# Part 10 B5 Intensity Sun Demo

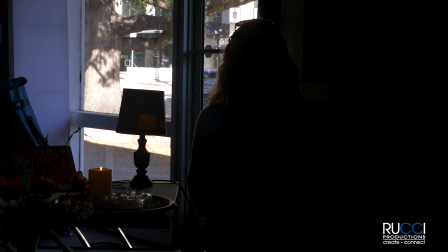4:10 So if you remember our large aperture
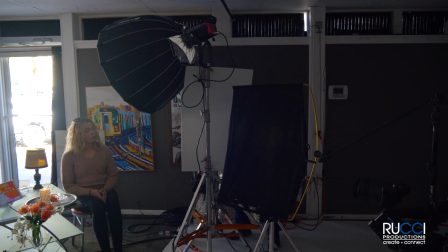4:16 600D, don't hurt your eyes here, it's going to be very bright. I can turn that on.
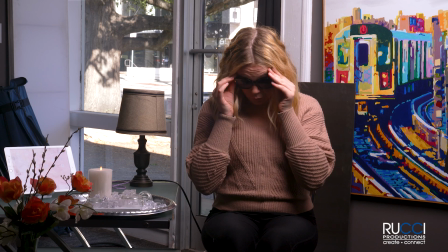4:22 It's a pretty darn big light. And that's putting enough light on her.
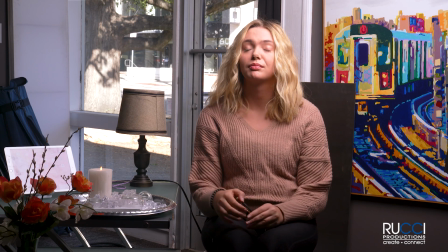4:29 Look how close that thing is. I mean, that's a really big light to be that close.
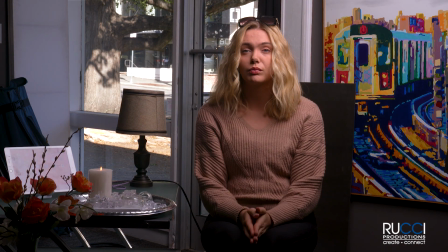4:36 I'm going to stop down a little bit more. So there's an f/20.
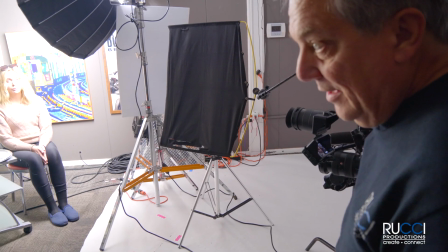4:40 You know, a light that big, that close.
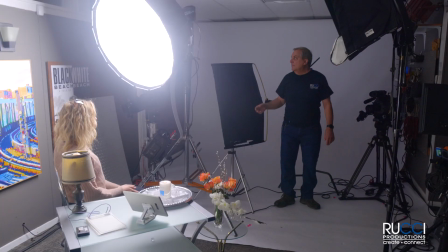4:45 So if you remember this Aperture 600, so this is a 720-watt light, right?
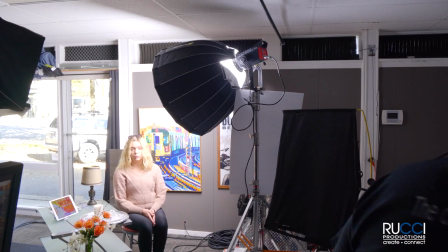4:53 This thing puts out 22,000 lumens. That's a pretty big light. It's a lot bigger than these other things.
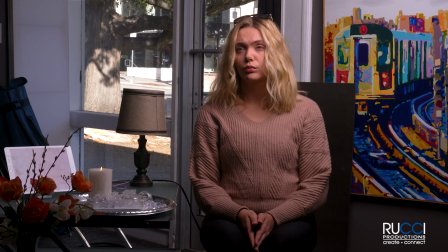5:00 And it takes that much light just to compete with the sun. And you know, we still got our nice exposure in the back, but hopefully, I don't know, is that Would you be able to do like a scene like that, or just going to kill you? I mean, it That's tough. Yeah. Can I play a blind guy?
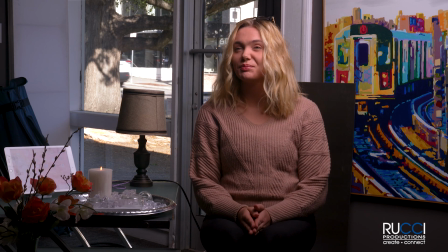5:18 So, I mean, it's so really what you might do in a situation like that is net down the window.
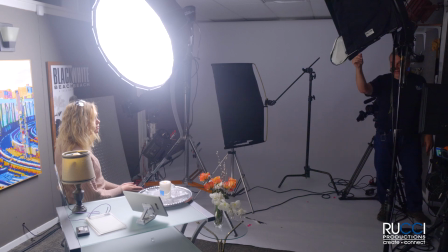5:26 You might go in with a scrim or tinting and knock down the window because it's very hard.
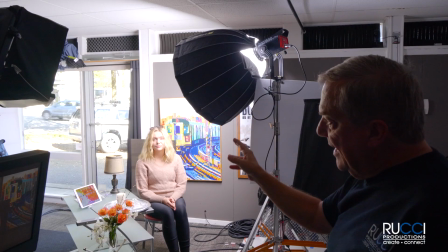5:34 Now, you also could, with your time of day or your location selection or even props,
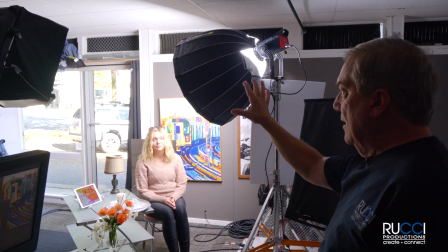5:43 you could have something out there that's not as bright.
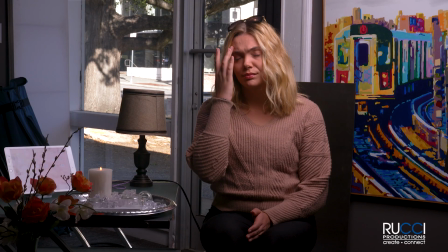5:46 You could have trees out there or something, But with that background, it's so bright, you could definitely tint down the windows. But to get lights to compete with that takes this much light.
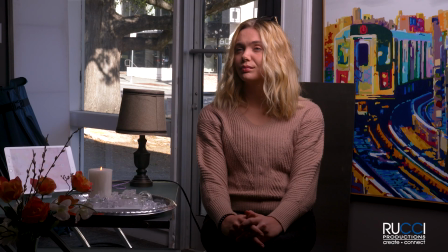6:00 And when I look at this, it's a little weird looking, I think,
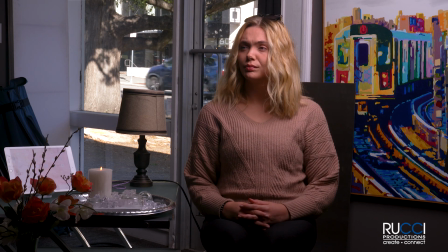6:04 because it's still got that one giant light on the side of her face, and it doesn't seem very bright and sunny. Like the last setup was real dark and moody, which fit the scene. But this isn't very, bright and sunny like it is outside.
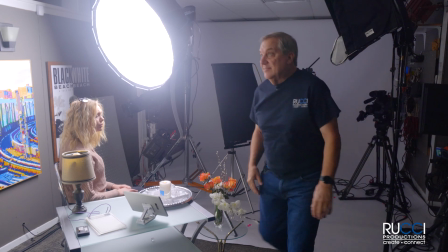6:23 So, I might just want to start adding lights. So we had that edge light coming from the MC before.
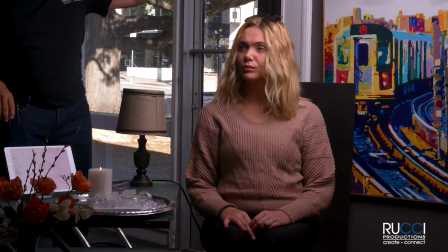6:30 I could turn that on, and it does absolutely nothing at all.
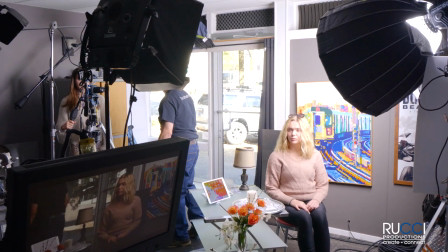6:35 It's useless. So I got this light, which is 100 watts, about 5,000 lumens.
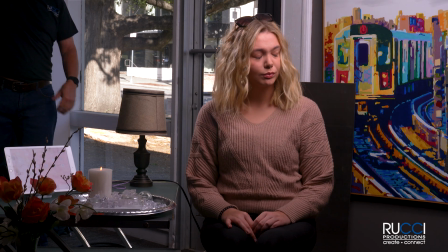6:43 We turn that on. Watch your eyes. Okay, there you go. That's a little bit of an edge light.
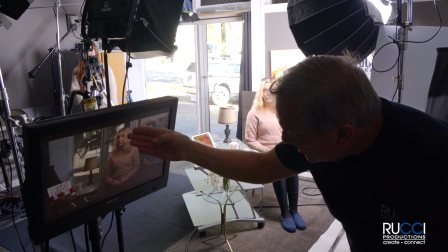6:50 Again, pretty big light, but it's nice. It's motivated. It looks like it's coming, out from the window.
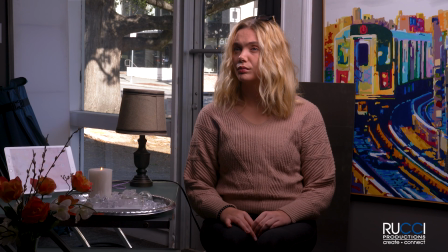6:56 So it's a nice light. I still, though, I'm not crazy about the dark side of her face. Again, all these are judgment calls, but I feel like I could use some fill light. So I'm going to take this Astra.
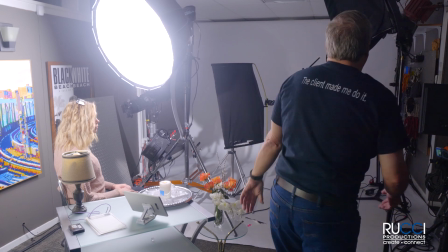7:09 Okay, so this is a 100-watt light, about 6,000 lumens.
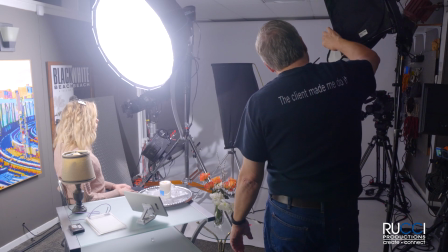7:15 And I think it's not even going to be quite bright enough with the diffusion. So I pulled the diffusion off.
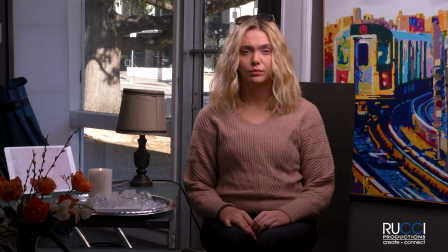7:20 I'm going to turn that on, and we're going to just use that as a little bit of filler. And there, now the dark shadow side of her face isn't quite as dark.
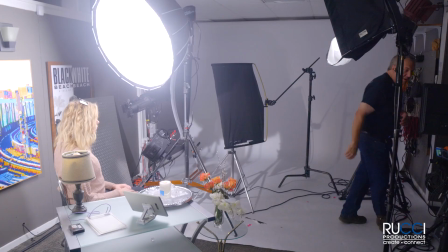7:28 And, now I feel like it's looking sunnier. I feel like that's looking like a pretty nice.
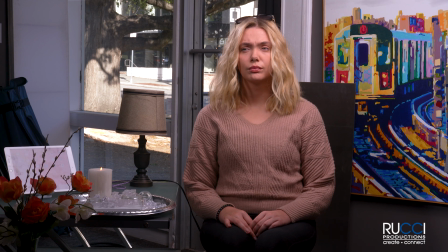7:35 I still feel like the props and stuff aren't quite as bright as I might like them.
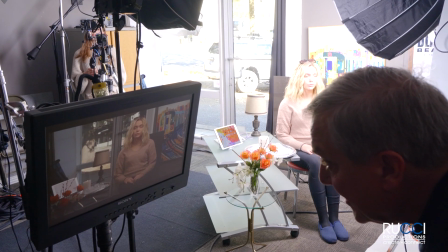7:41 So really, I think what I would do here is just put an area light up,
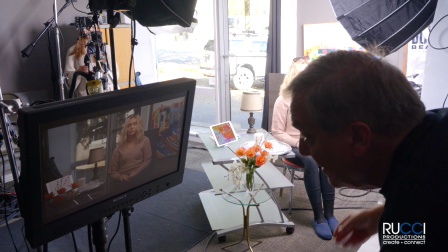7:47 like another 600D up, from
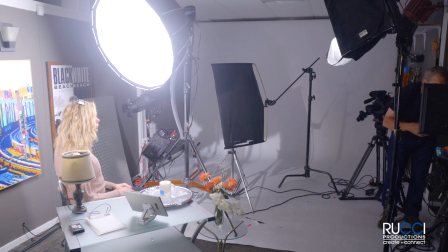7:53 further back, lighting up the whole area, or putting a pattern across, or shooting a pattern through the window, or something to just lighten up the whole area. I don't have something like that prepped right now.
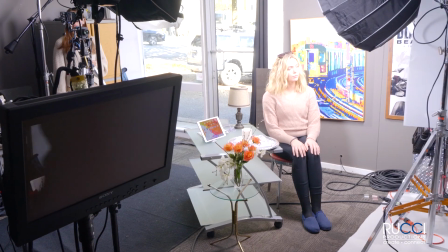8:03 I do have this Source 4 light over here.
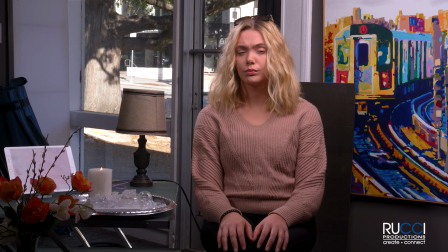8:09 This is another 150-watt light, about 6,000 lumens.